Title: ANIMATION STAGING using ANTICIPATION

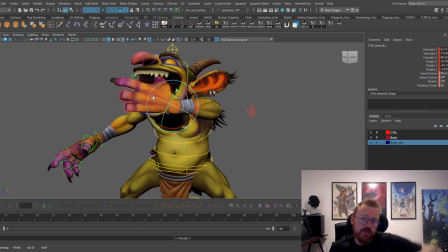And it's missed because the arm, you know, people move up the arm and they kind of just let the arm do all the talking,
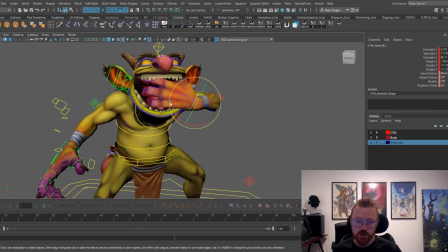when really the shoulders plays a huge role, okay? Reaches in. I loved animating this. You know, I had no idea what I was going to animate, honestly, when I started this thing. But then I'm like, oh, man, wouldn't it be so...
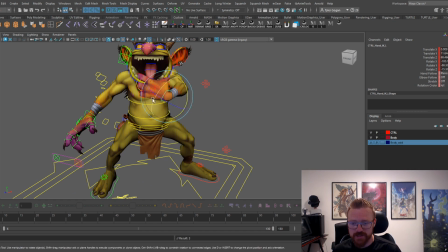Like, I was actually going to have him pull it from his groin area down in here, reach in there and grab it.
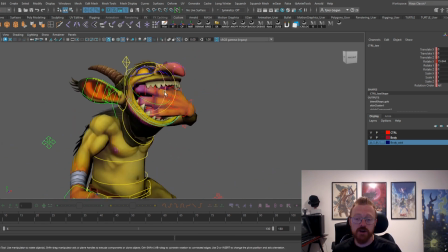But I'm like, well, you know, he has a really giant mouth, and it'd be really cool if he just, like, you know, regurgitated it.
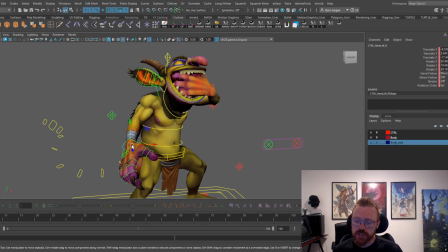I wanted to do more of a regurgitating animation feel,
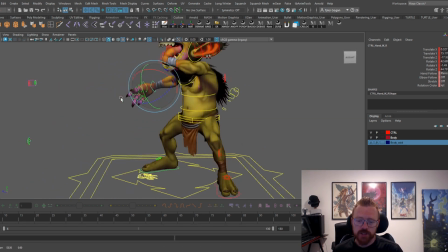but I kind of ran out of time for how much time I give myself to animate these things,
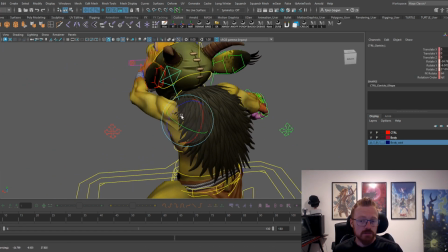to make sure that I can stay within like around an hour of tutorial time with you guys.
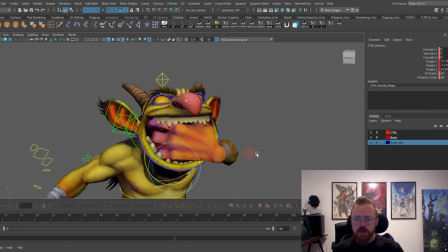Uh, but yeah, so he grabs it here. Let's make sure he moves his eyes. They play a big role. If we want to, I didn't do this in the animation, but we can be like, we can really throw his eyes all, right?
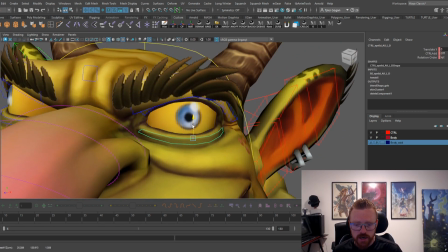I don't think his eyes, he does blink. I actually didn't touch the blinking in the animation, but
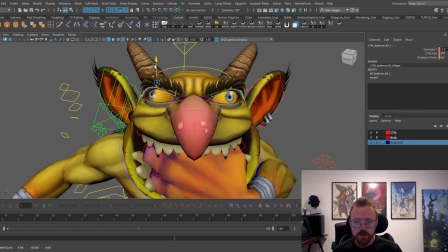we can make his eyebrows go, right?
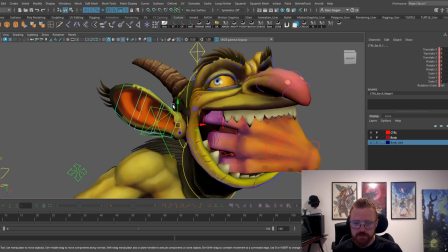He's really getting into that bomb grabbing, okay?
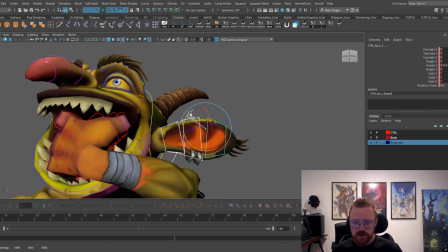Let's rotate his ears down, right, to emphasize that
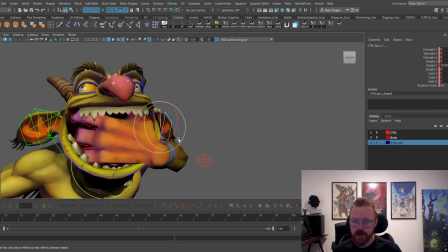grotesque bomb grabbing. Okay, I think that's as far as we'll take this pose.
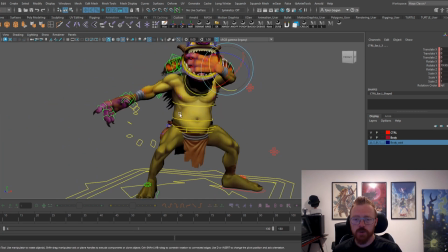Okay, we're gonna do a lot of like the
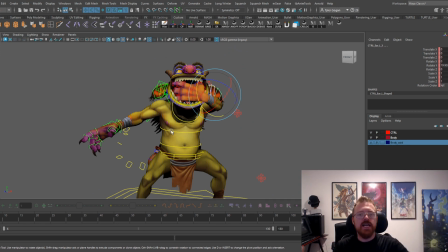subtleties of him like reaching down in the spline phase. That's what I did anyway in the polish phase of this animation because I really just kind of feel it out. I had this idea of him putting his hand in his mouth and grabbing it,
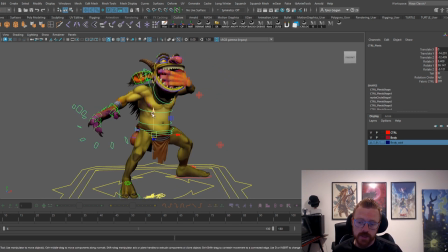and then I'm like, oh man, and that's when I came up with the idea to like maybe we can have him regurgitate it. We'll build a down pose in here, so like we can have him reach in like this, okay?
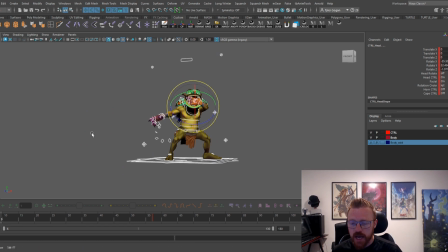But then he's going to come back up like this, and we're gonna add like this is simple blocking. We're gonna add all that other like his neck extending and everything at the very end, okay? Well, sorry, I shouldn't say at the very end, but in the polish phase. So then he goes here, and then he's what I do, you know, because when he pulls it back out,
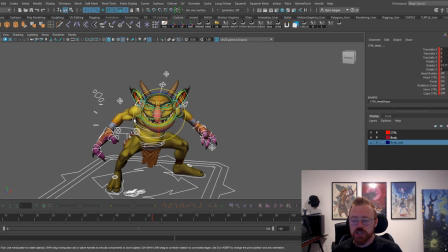this already is a really strong pose, and he's just gonna like he needs to go onto his telegraph of like, hey, I'm holding a bomb, okay? And that's what you need to tell the player. That's what you need to think about when you're doing these animations. You need to telegraph to them. It's called a tell. You need to tell them what the enemy is holding.
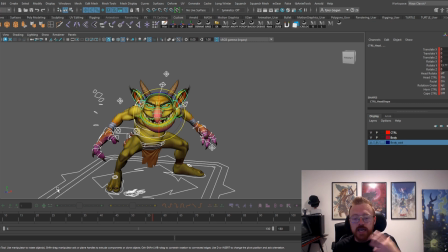In this case, it's a grenade. It's a bomb, right? He's like, hey, I'm holding a bomb right here, and this is a really strong silhouette. So what I do is I just kind of select all the controls, and then I copy and paste that pose over to my next one, right? And then I change that pose because my pose is already like a big way there, okay?
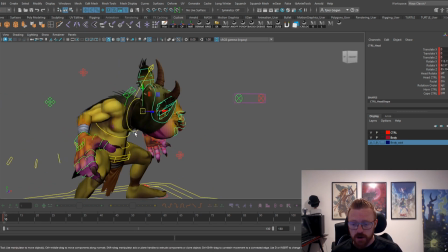So he's gonna look at his hand, okay, after he's pulled it out of his mouth.
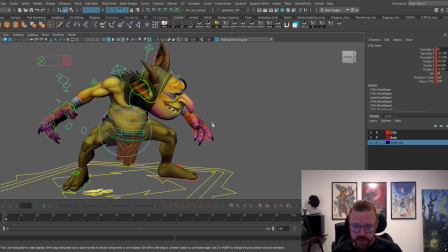Maybe have him go back like this, change this, you know, come out more so he can really, hey, look at this, I have a bomb in my hand, to the player, okay?
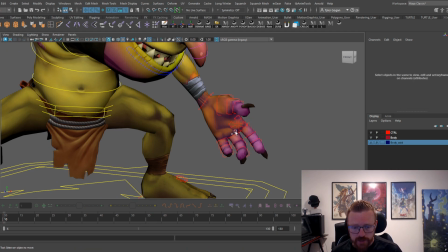And we can go ahead and grab that bomb now, okay? Since we're adding this pose in, grab that bomb like this,
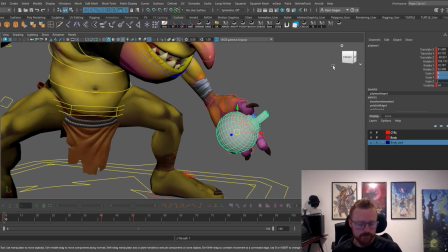and then scale it up to 1, yeah, 31, ah!
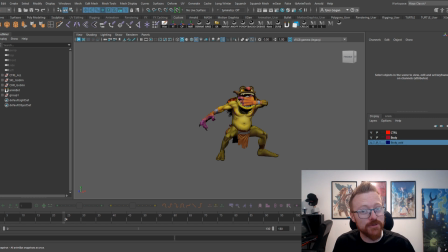Hey guys, real quick, if you find yourself enjoying this video, please go down and hit that like and subscribe button. I'm always doing new stuff every day. You know, we have our daily animation exercises. I do a longer weekly extended video to help you guys. Please hit that like and subscribe button.
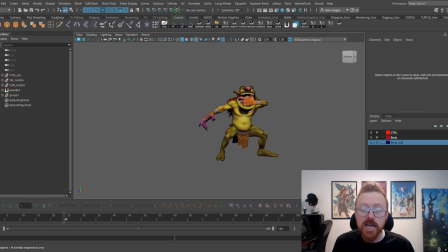Also, leave any comments, okay? It really helps me know what you guys want.